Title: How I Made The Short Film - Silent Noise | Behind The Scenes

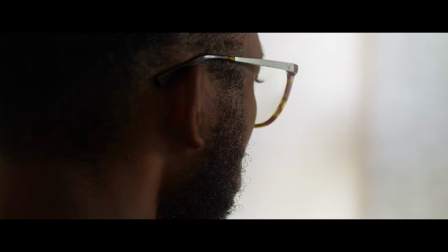0s
Hi, my name is Z, and today I'm taking you behind the scenes of my latest short film called Silent Noise.
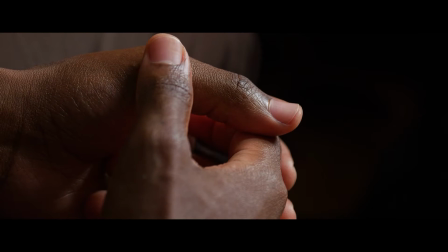6s
If you haven't watched it yet, please do. I'll leave the link in the description as well.
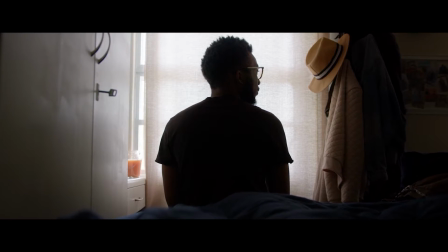12s
I'm going to discuss three main categories, which are lighting, sound design, and the gear that I used.
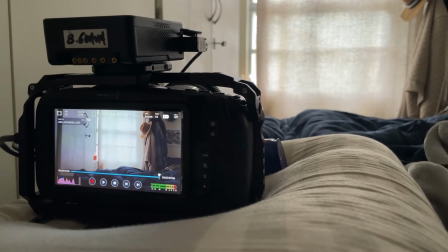18s
So let's start with lighting. For this film, I primarily used natural lighting, which gave the scenes a more authentic and organic feel.
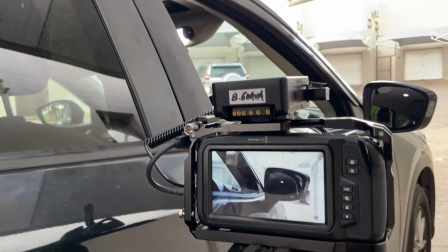27s
Except for one shot, which was the car scene, it was a bit dark in the car,
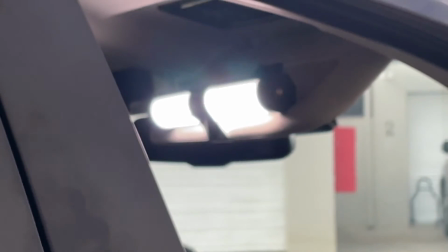32s
so I taped one of my tube lights to the sun visor to add some extra light, and it actually turned out pretty well.
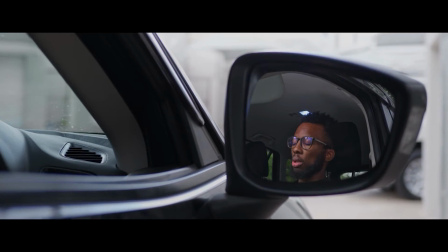40s
And I must say, tube lights are versatile in such scenarios.
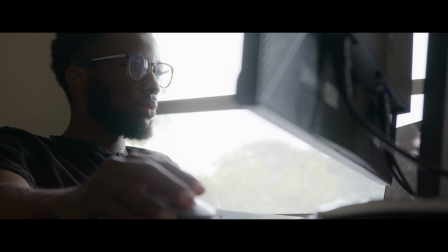44s
For the rest of the scenes, I made use of the sun's lighting coming through the windows and often placing myself in front of
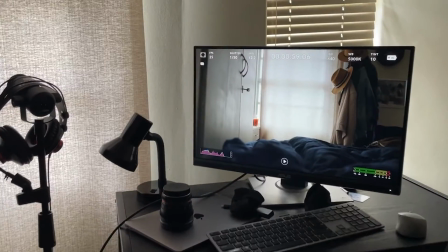52s
or close to the window and shooting on the shadow side to create silhouette effects and a moody atmosphere,
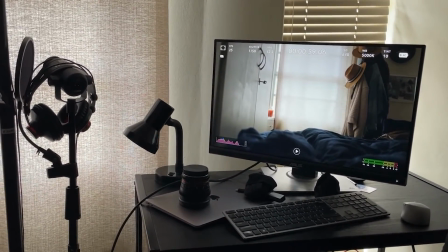60s
which was perfect for the suspenseful and slightly mysterious feel of the film.
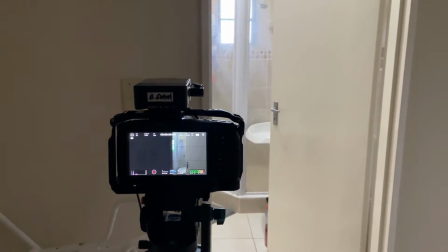65s
I shot most of the scenes in the morning when the sun was just rising.
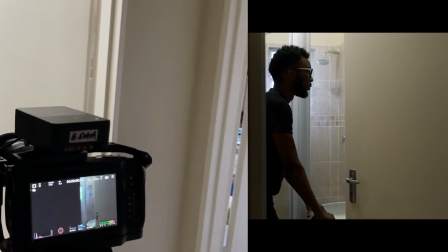70s
This helped in making the light coming through the windows a bit softer and ideal compared to how harsh the sun gets midday.
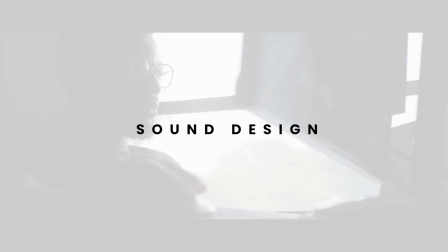78s
Next, let's talk about sound design. Finding the right music was a challenge.
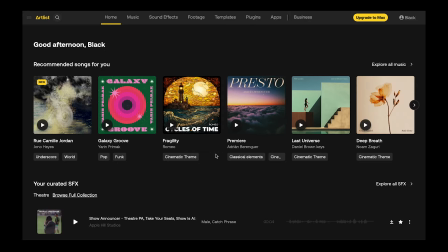83s
I mainly use Artlist as my stock site for music, but after a lot of searching,
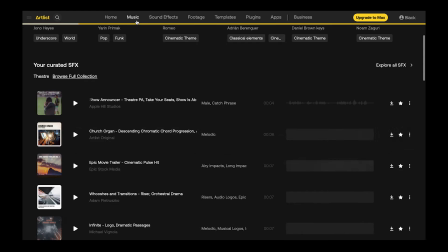89s
I couldn't find something that felt like, yeah, this is it for me.
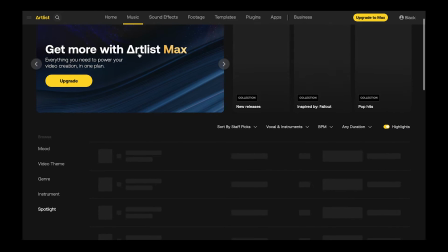93s
I needed the first part of the film to feel anxious and calm with some whispering voices,
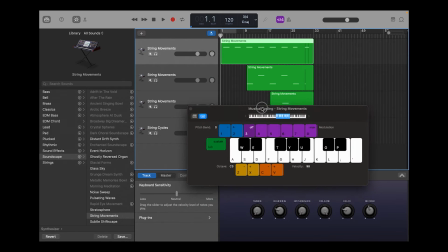100s
so I decided to compose my own undertones using an application called GarageBand, which is like a lighter version of Logic Pro. I suppose my musical background comes into play from time to time.
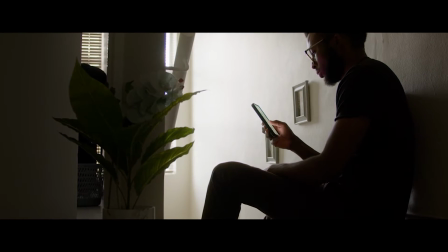113s
I created some of the undertones for the first half of the film and blended them with some stock audio as well.
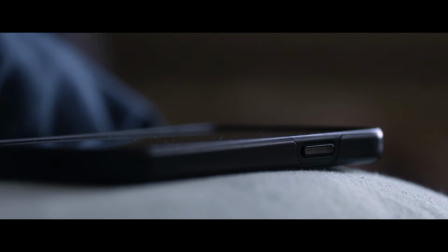120s
Then for the whispering voices, I wanted what would feel like a chaotic internal dialogue.
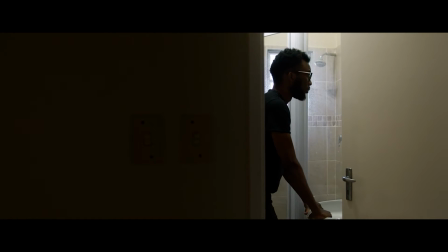127s
Many voices talking at the same time. And in a sense, I suppose this was reflective of the very expression of this film,
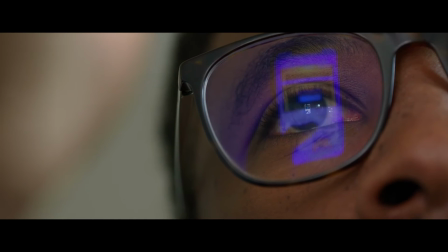135s
being that we all have those moments where it seems silent yet so noisy internally.
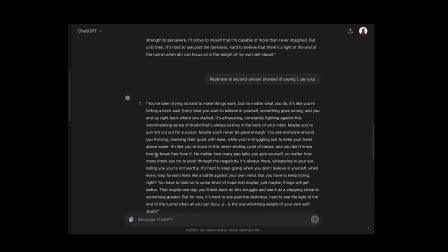143s
To make my life easy, I used ChatGPT and I got 3 scripts to help me simulate negative voices in one's head. I went on to record them myself, and to really sell the idea,
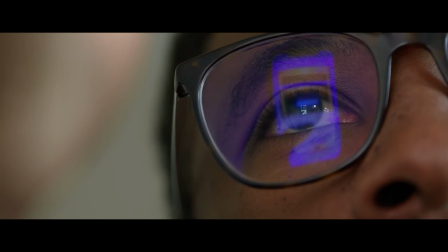155s
I applied some effects like the low pass filter and some studio reverb to make the voices sound like there were whispers in my head.
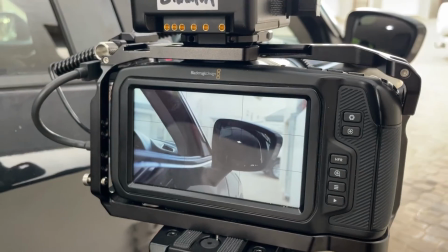164s
Then onto the camera gear, I used my trusty Blackmagic Pocket 6K and I shot everything in 4K ProRes.
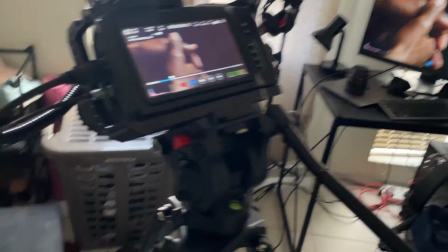172s
I didn't feel the need to use 6K B-RAW since 1,
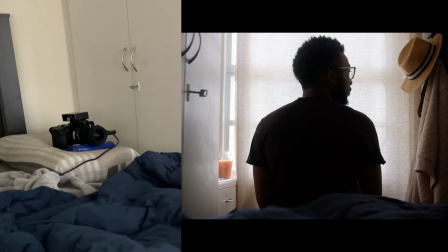176s
I'm not a professional colorist, and 2, this was just a small project for my YouTube.
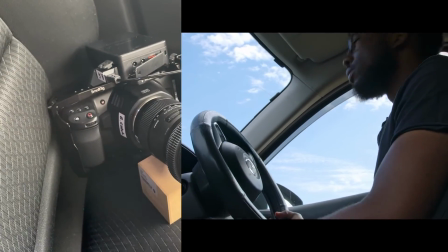181s
However, I must say, using DaVinci Resolve has been a great switch for me when it comes to color grading.
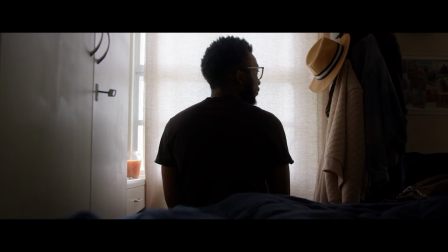188s
As for the lenses that I used a Sigma 18-35,
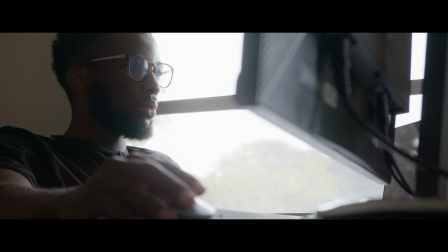193s
a Samyang 50mm T1.5 and a Samyang 100 Macro
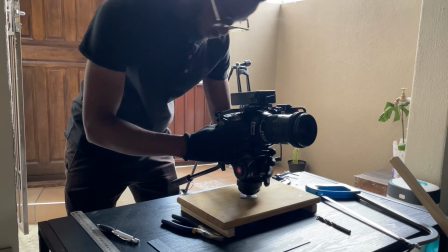201s
T3.1, I think. I also custom made a low angle camera stand from scrap wood that was just lying around in our home,
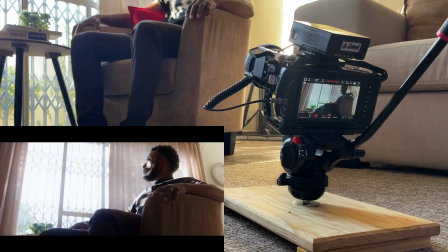209s
which helped me get some unique shots. I uploaded a video on how I made the stand, so do check it out.
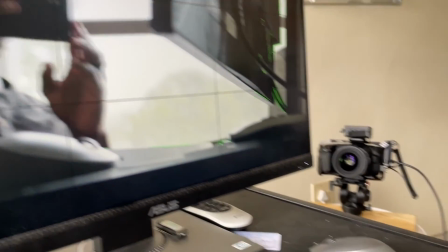215s
I'll leave the link in the description. Because I was filming myself,
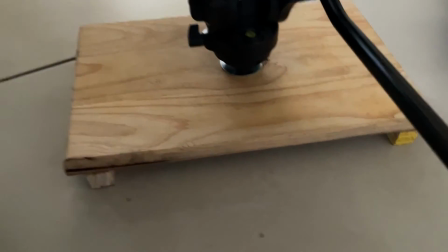219s
I needed this setup for those low angles since my tripod doesn't go any lower than 85 centimeters,
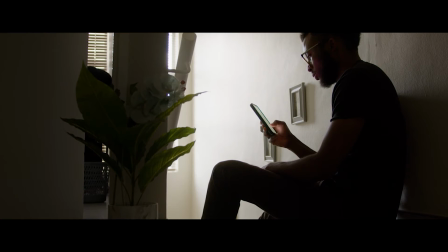227s
and I obviously didn't have anyone else to help me film this since it was a solo project.
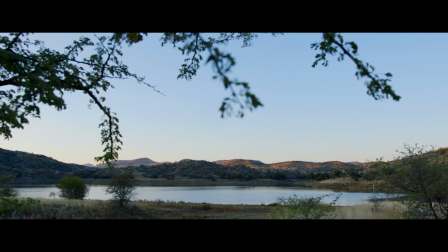232s
Unfortunately, I didn't capture BTS for everything, especially the scenes we shot at the dam.